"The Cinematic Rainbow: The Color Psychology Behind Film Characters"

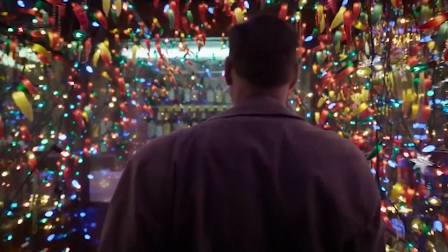Color is arguably one of the most crucial visual aspects of the film world.
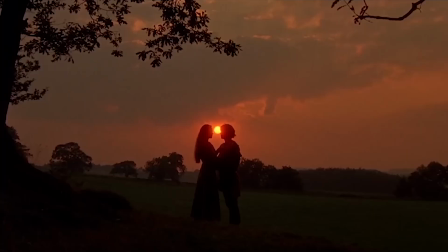It can be used in the establishment of location, it can set the mood and tone of a scene, and it can create symbolism in the simplest of objects.
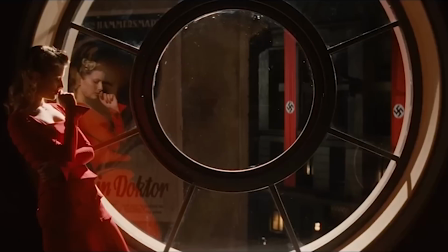Every decision made by writers, cinematographers, and directors in pre-production is done with intention, even if it isn't overtly clear to the audience.
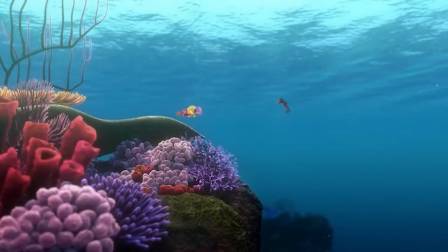Color is also of utmost importance in post-production to video editors such as myself, hence techniques such as color grading.
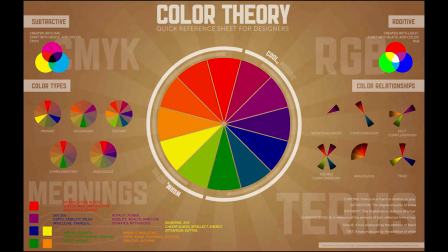Color theory allows for the creation of the most visually pleasing movies, but it also goes deeper than that.
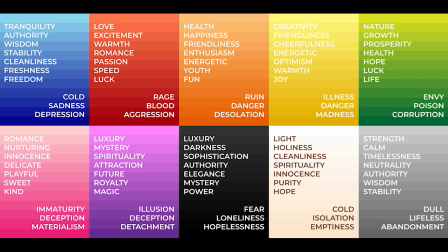Color psychology is the study of how colors affect human behavior, emotions, and perceptions.
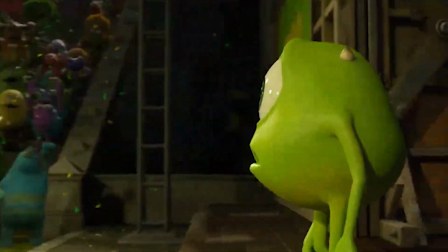Oftentimes in the cinematic universe, the color design of specific characters goes overlooked when they often deliberately make up the foundation of who that person truly is.
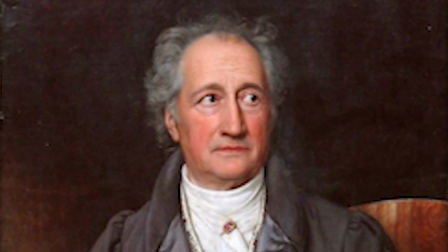The origins of color psychology can be traced back to the German poet Johann Wolfgang von Goethe and his book Theory of Colors, written in 1810.
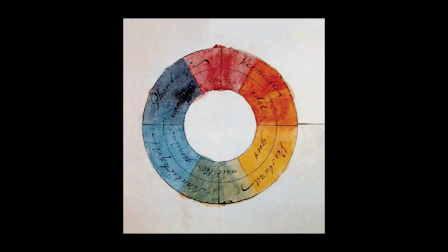He theorized that the link between emotions and color varied from shade to shade, but also based on different combinations brought together as well.
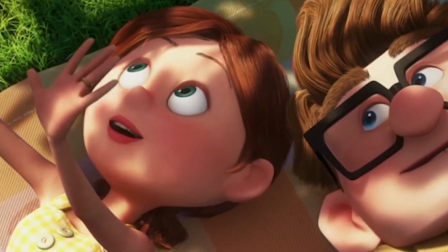For example, Goethe thought that yellow elicited a reaction of brightness and happiness because it was the closest color to pure light.
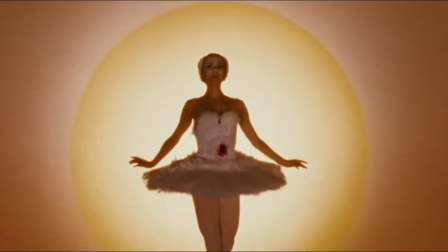He also believed that when yellow appeared next to red, it enhanced the aforementioned excitement,
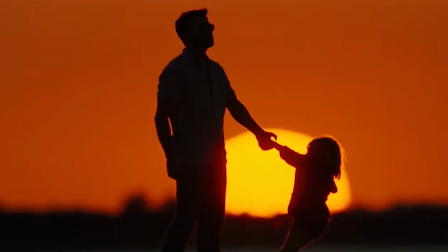but if the red was noticed before the yellow, then the produced feelings became ones more of warmth and joy.
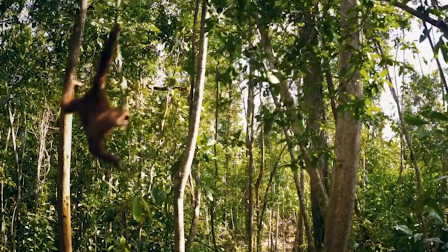Many theorists believe that the emotional effect of different colors vary due to context.
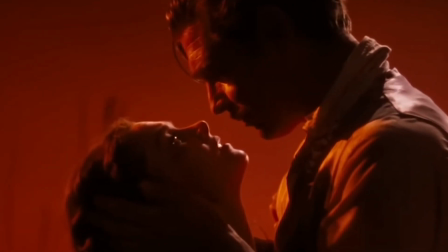For example, red can be seen as seductive and commanding when it's portrayed in something like a dress or flower,
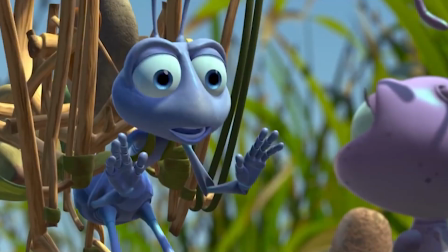but it can be seen as angry and violent with bloodshed or flashing alarms. When it comes to film characters specifically, color design goes beyond just clothing.
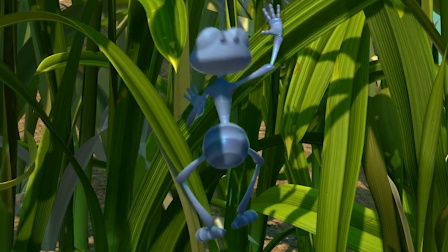Although we're taught to not judge people on their appearances, that's often exactly what is intended when it comes to people in movies.
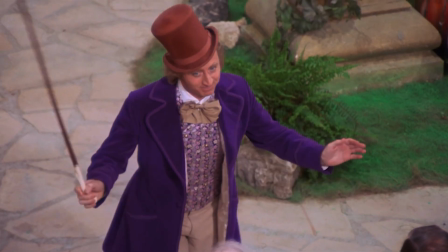Willy Wonka's whimsical purple jacket and top hat emphasize his eccentric and oddball personality.
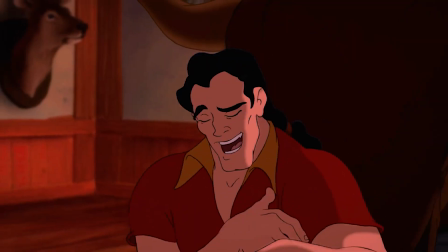Gaston's muscular build and angular face show off his brutishness.
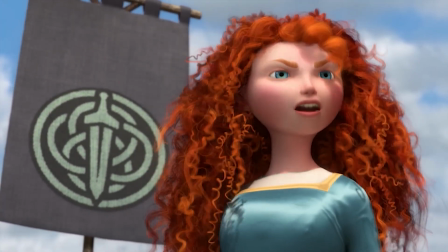Merida's wild, fiery hair points to her constant desire for adventure and being unleashed from her strict royal lifestyle.
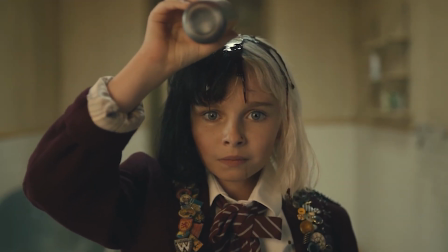Hair is a common way for filmmakers to portray characters and their involvement in plot lines,
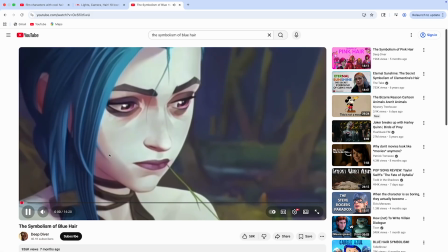and one video that demonstrates this concept really well is The Symbolism of Blue Hair by YouTuber Deep Diver.
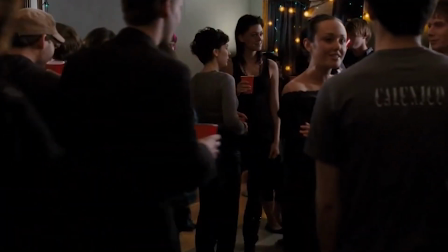They use examples such as Ramona Flowers from the 2010 movie Scott Pilgrim vs. the World,
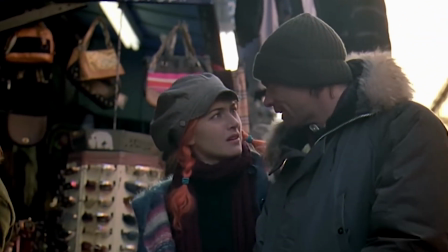and Clementine Krasinski from 2004's Eternal Sunshine of the Spotless Mind to
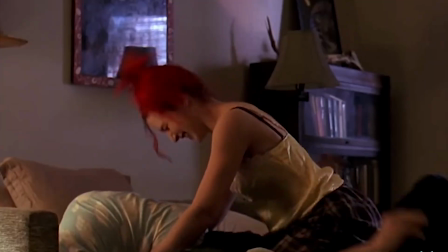demonstrate how characters can change their coloring throughout a film in a way that lines up with the plot.
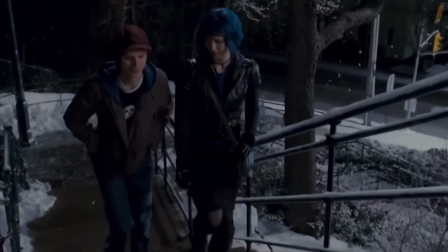Ramona's ever-changing hair color and lack of acknowledgement aligns perfectly with her nonchalant personality, but also with the movie's major events.
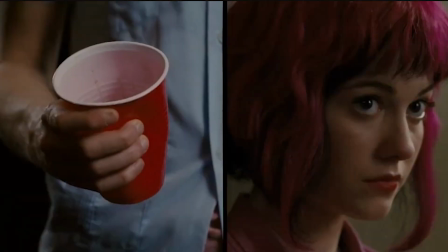It changes from pink to blue when Ramona and Scott start dating, which gives Scott the impression that their relationship is going to be anything but boring.
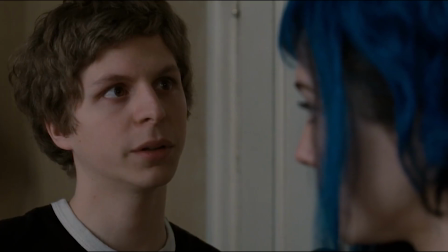You know your hair? I know of it. It's all blue. I change my hair every week and a half, dude. Get used to it.
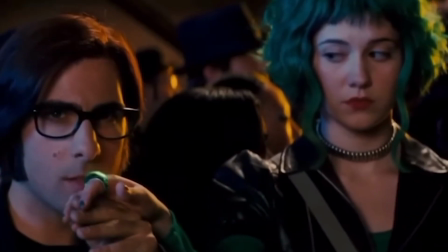Her hair turns green at the climax of the movie when she returns to her evil ex Gideon.
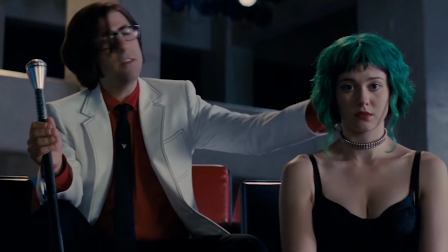This symbolizes the toxicity of their relationship and Scott's jealousy of Gideon's hold over Ramona.
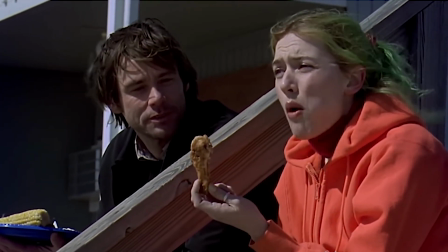Clementine's hair is green when she first meets Joel. Her green hair represents newness and being down to earth, an example of how color meaning can change with context.
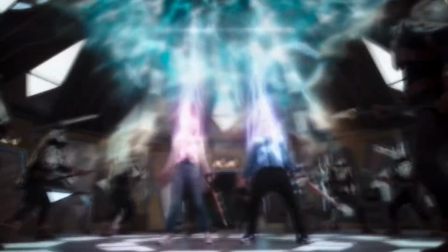While color psychology can be easily applied to television characters as well, this video will focus exclusively on movie characters.
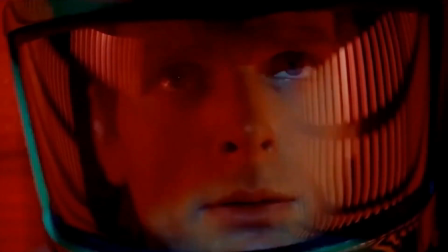Red is arguably one of the most symbolic colors in cinema.
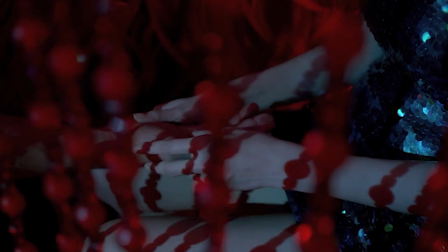Its connotation can vary from film to film, even scene to scene, and elicits one of the strongest reactions from viewers.
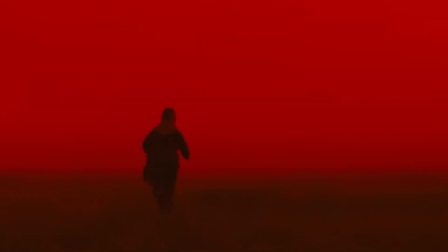Red is commonly affiliated with violence, danger, love, passion, and intensity.
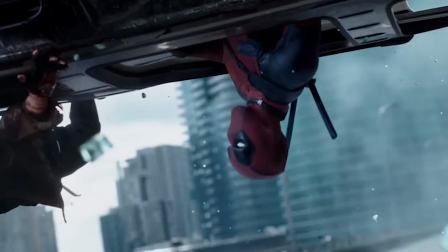One example of a red character in film is Deadpool. While he does give a literal meaning for the color of his suit, you may be wondering why the red suit.
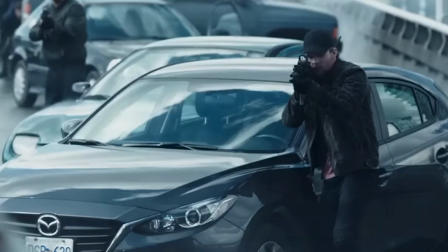Well, that's so bad guys can't see me bleed. This guy's got the right idea.
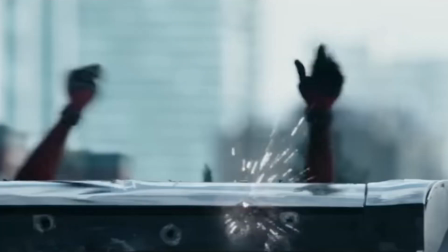He wore the brown pants.
It does go beyond surface level.
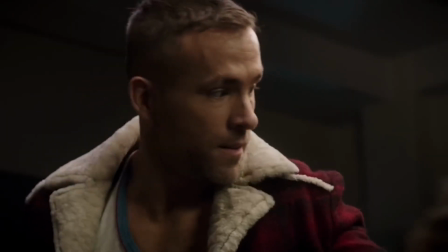The vibrant shade of red is symbolic of Deadpool's tenacious and fiery personality, while also representing the movie's graphically violent nature.
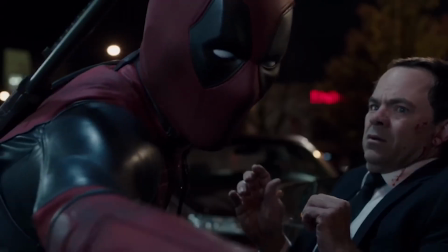You might want to look away for this.